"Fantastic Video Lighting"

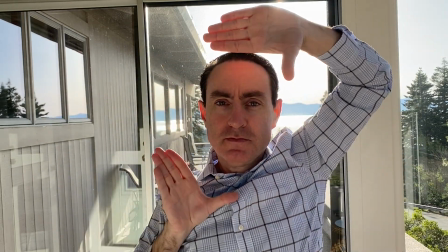0:01 Does your lighting look like this? Or this? Or this? Would you like it to look like this?
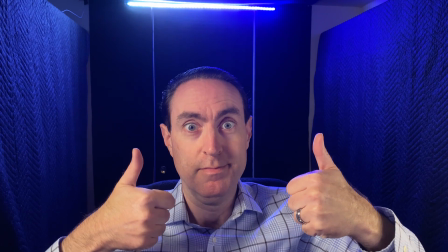0:18 Or this? Keep watching to find out how to make this happen. Before I reveal the good lighting techniques, I want you to understand why bad lighting is so common. The reason is that people make certain lighting mistakes. I myself made these mistakes until last year. I have since ascended to a higher plane of luminary consciousness.
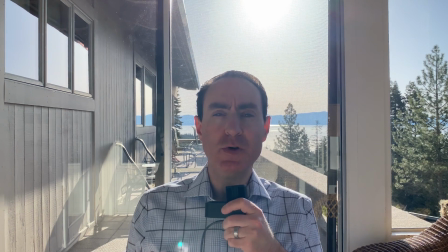0:46 Many people like sunlight. When producing video, they often sit by a window that lets sunlight in.
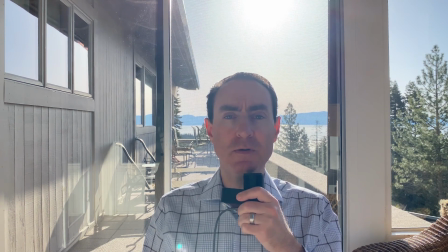0:53 If the window is behind the subject is backlit, resulting in the unpleasant visual to which I am subjecting you now.
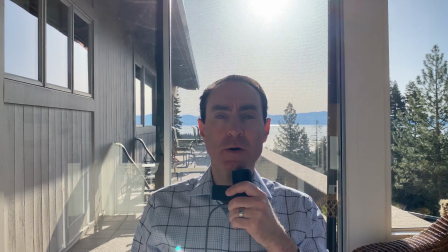1:01 The window and the light coming in it are much more visually prominent than the handsome subject. Avoid backlighting. Your viewers will thank you.
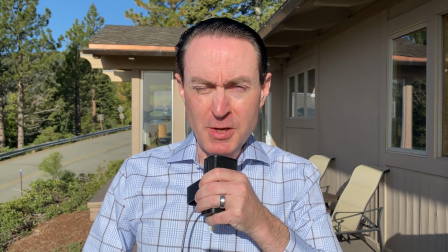1:11 The second mistake that people make when recording video, or taking photos for that matter, is to bathe the subject in harsh overhead sunlight.
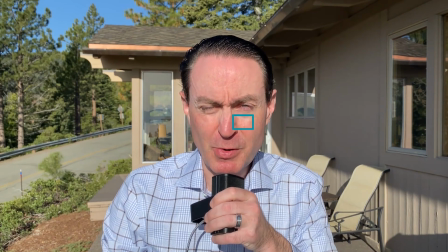1:19 This direct sunlight results in overexposure of certain parts of the composition and underexposure of other parts of the composition.
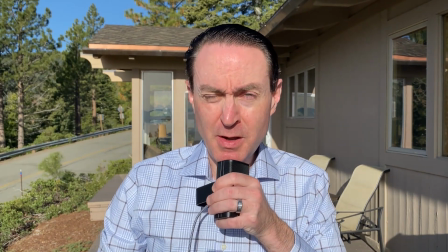1:27 If the subject is, like me, extremely light sensitive, squinting results. Avoid direct sunlight. Your viewers will thank you.
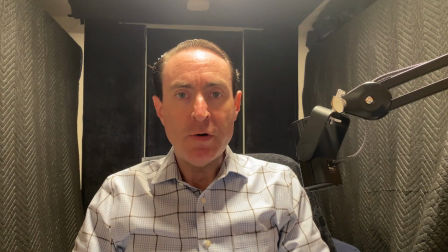1:37 The third mistake that people make when recording video is to rely on indoor overhead lighting.
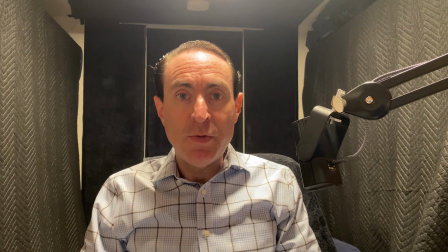1:42 These lights are typically in the ceiling. The problems with overhead lighting are similar to those of backlighting and direct sunlight. Parts of the subject are overexposed. Parts of the subject are underexposed.
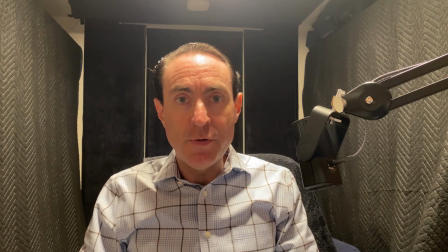1:56 Avoid indoor overhead lighting. Your viewers will thank you. What's the solution? I will describe two. One is easy to achieve. The other requires more effort.
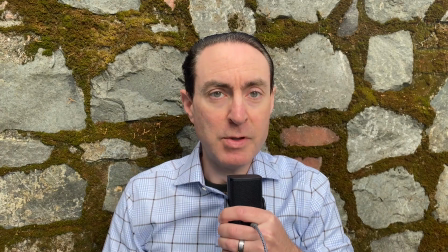2:11 Sunlight is not inherently bad. Sunlight makes plants grow, and some people eat plants.
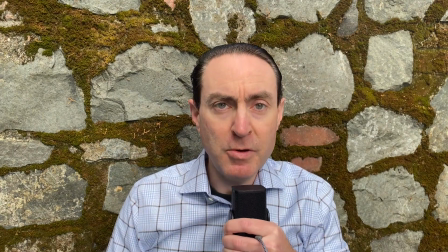2:18 Sunlight can be the basis for good video lighting, but the sunlight must be diffuse.
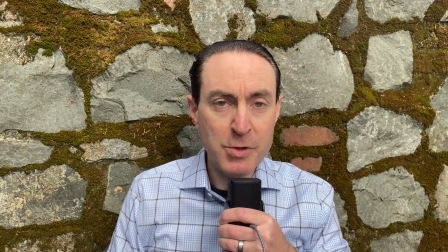2:23 By diffuse, I mean that no photons that have traveled directly from the sun are allowed.
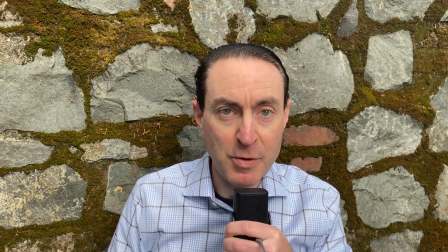2:28 All photons in the shot must bounce off something before entering the camera. Reflected sunlight looks great.
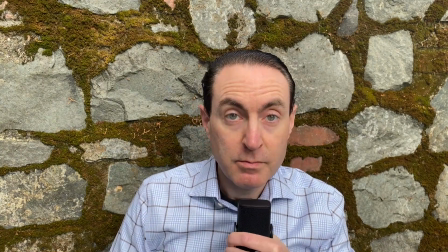2:35 There are two ways to get reflected or diffuse sunlight only. One way is to record in a place that's completely shaded, as I'm doing now.
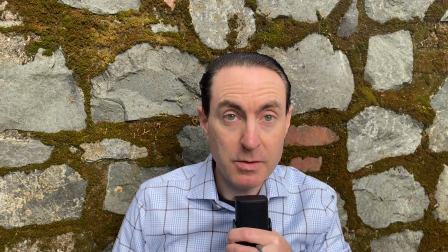2:44 Here is an indoor space with diffuse sunlight. The other way to achieve diffuse sunlight is to record outdoors near dusk or dawn.
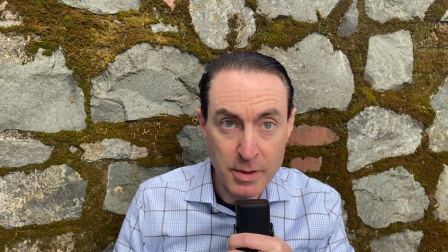2:53 Photographers call these times of day the magic hour and prefer to shoot during them because of the excellent lighting conditions.
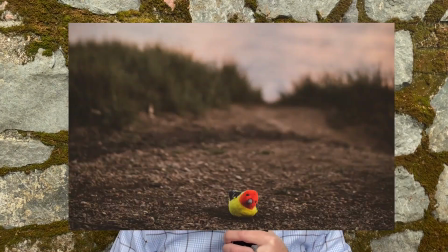3:00 By way of example, here is a photo that a professional photographer took at dusk of my son's stuffed animal. The obvious drawback to recording outside is environmental noise. When I was recording my video course, iOS Expert, outside, leaf blowers often prevented me from recording. Right now I'm using a chainsaw to simulate the sound of a leaf blower. The video you're watching is primarily about lighting, but here's a power move to mitigate the effects of environmental noise. Video editing software, for example Final Cut Pro, can remove a lot of environmental noise. I've cranked up Final Cut Pro's voice isolation feature to 100%, and you can no longer hear the chainsaw.
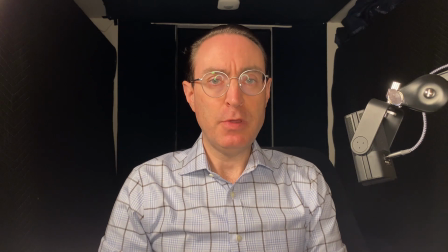3:47 I've talked about how to achieve good lighting using only the sun, but sometimes diffuse sunlight isn't available. I'll talk about two approaches to indoor lighting, one easy and one more challenging. The first approach is a ring light. That's what I'm using now.